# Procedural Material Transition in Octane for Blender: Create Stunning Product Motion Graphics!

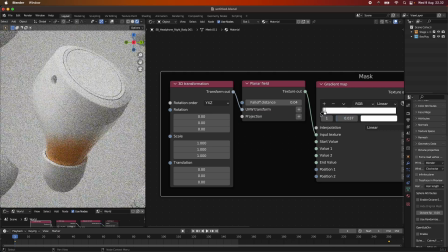[8:00]
You can see we can kind of affect how much this should be, and I think we can go
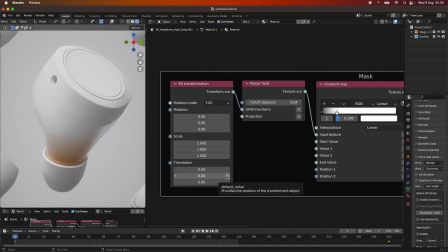[8:10]
maybe just have it here, and then I will actually go with the UV transform of like 0.02. And maybe I will also go, I think it's maybe 0.01 or
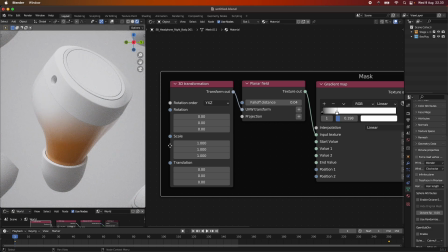[8:35]
0.005. It's a small values that we are working with here. But yeah, so now you can see the effect more clearly. We're going from our first material to our second material up here.
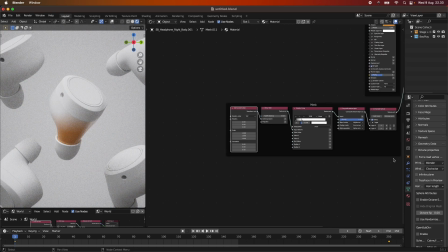[8:51]
But this looks already quite nice, and you can totally work with this effect if you want to.
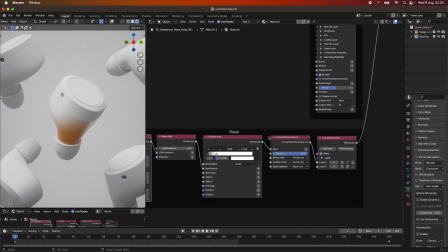[8:57]
But I want to add a bit more kind of substance and a bit more detail to this one.
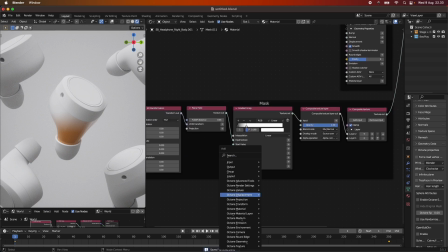[9:03]
So I'm actually going to be adding a procedural texture here, and I'm going to be choosing a noise texture. You can use all of these and try everything out you want, and you know, experiment a lot yourself.
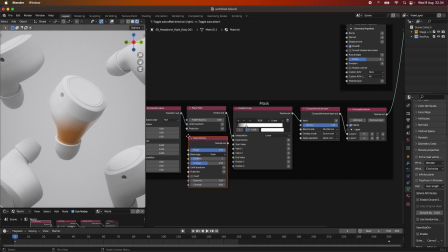[9:20]
Where is it? There it is. And I'm just going to add this one into the scene here. And this should go straight between our planar fill and our gradient.
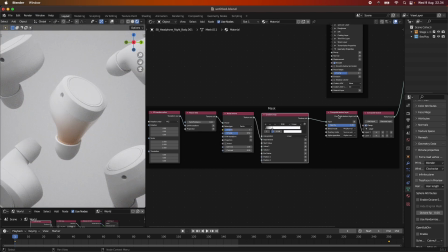[9:32]
So now you can see if I add this one here, something changed, or I add our image here.
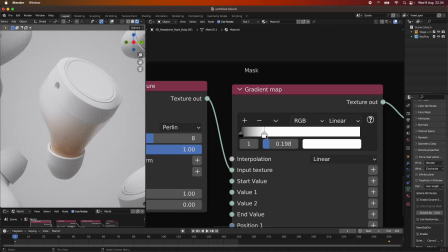[9:40]
This one should go up. I will just add this to 8. And now we can play around with our gradient maps again, because you can already start to see we have,
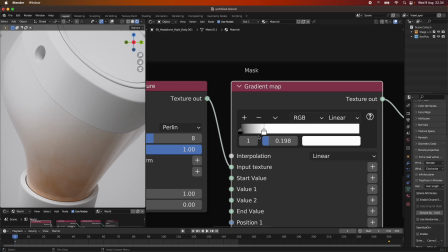[9:49]
maybe you cannot see it on YouTube, but we have some variation out in our pattern down here. I'm going to drag this one up, drag this one closer, just like this. We can take this one up a bit.
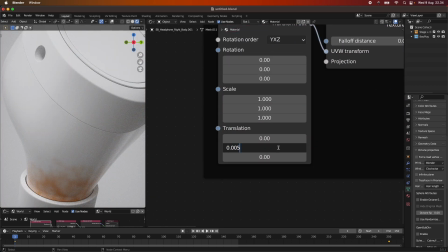[10:05]
Maybe we need to see more of it so we can better understand what we are doing.
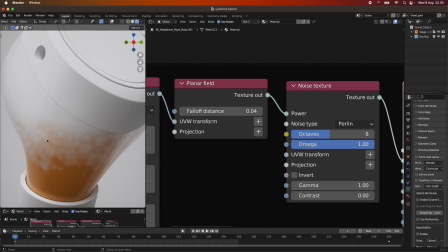[10:10]
Now you can see that we have this sort of like effect over here, and we have it more here.
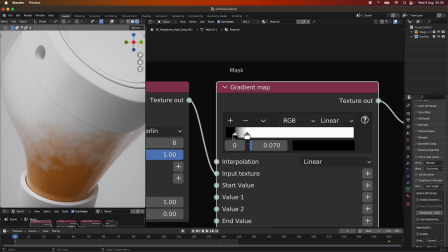[10:18]
So we have like a sort of a, like a gradient touch to this one here. Maybe like this, or maybe like that.
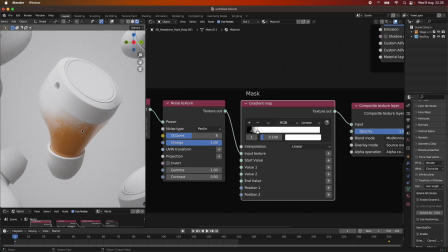[10:28]
Something like this I think would work fine. So it's already starting to look more nice with a more like a
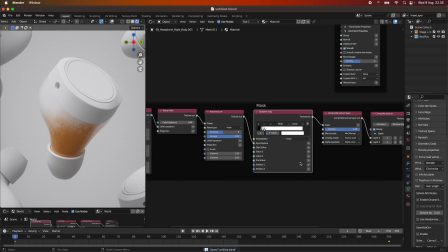[10:37]
realistic kind of growing effect on this transition here.
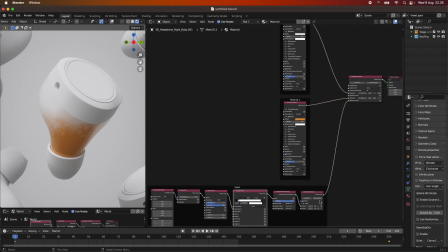[10:42]
So one of the cool things that you can do now is that you can also play around with the bump maps,
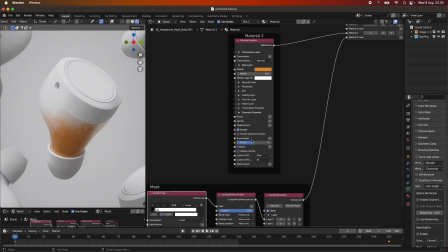[10:49]
which will give a lot more depth to this scene here.
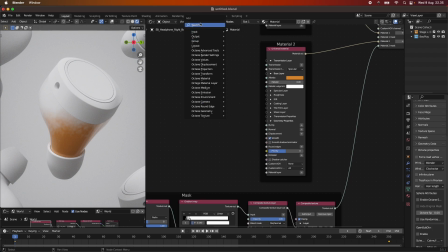[10:54]
So normally you could just add like a noise texture here.
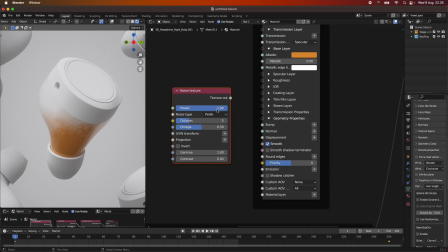[11:00]
I actually think it will, maybe, let me just try and see what this does to the bump.
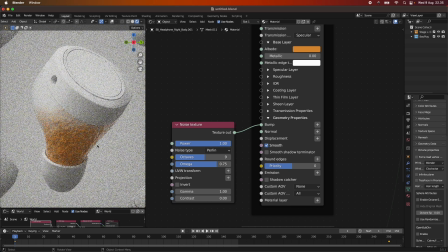[11:07]
Maybe not much, because it's quite, oh yeah, like this. Now you can see we have sort of like a weird feel here, but it's affecting all of the orange.
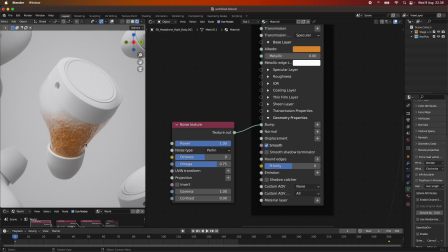[11:16]
We don't want that, because this would not be an earbud that I would wear, I think. I want it to look clean, and I want it to look clean orange. But this is cool. I can see all sorts of nice ways to use this. But yeah, this is not what we're going to do.
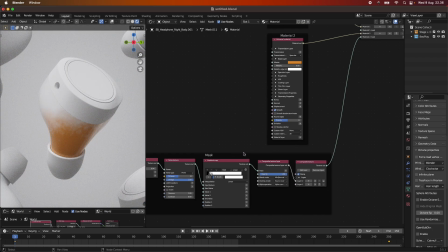[11:34]
So I'm going to delete this one. And I'm actually thinking, well, I have already created a mask,
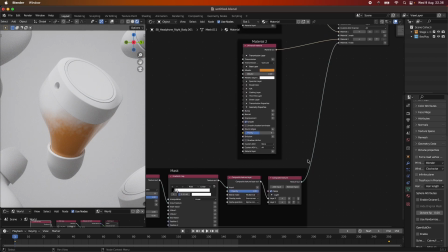[11:40]
so I might be able to use that mask to drive the bump of our node.
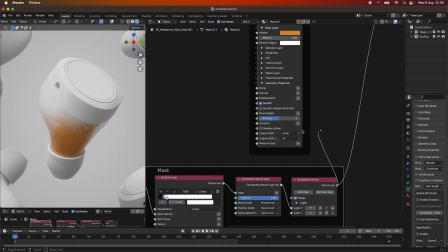[11:47]
So what we can do is we can take this texture output here, and we can plug that into our bump map here.
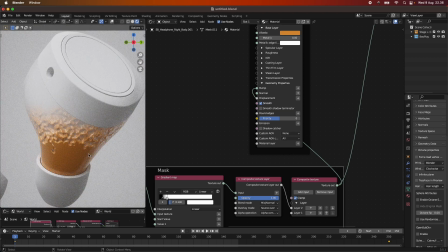[11:53]
And now we start to see something really cool.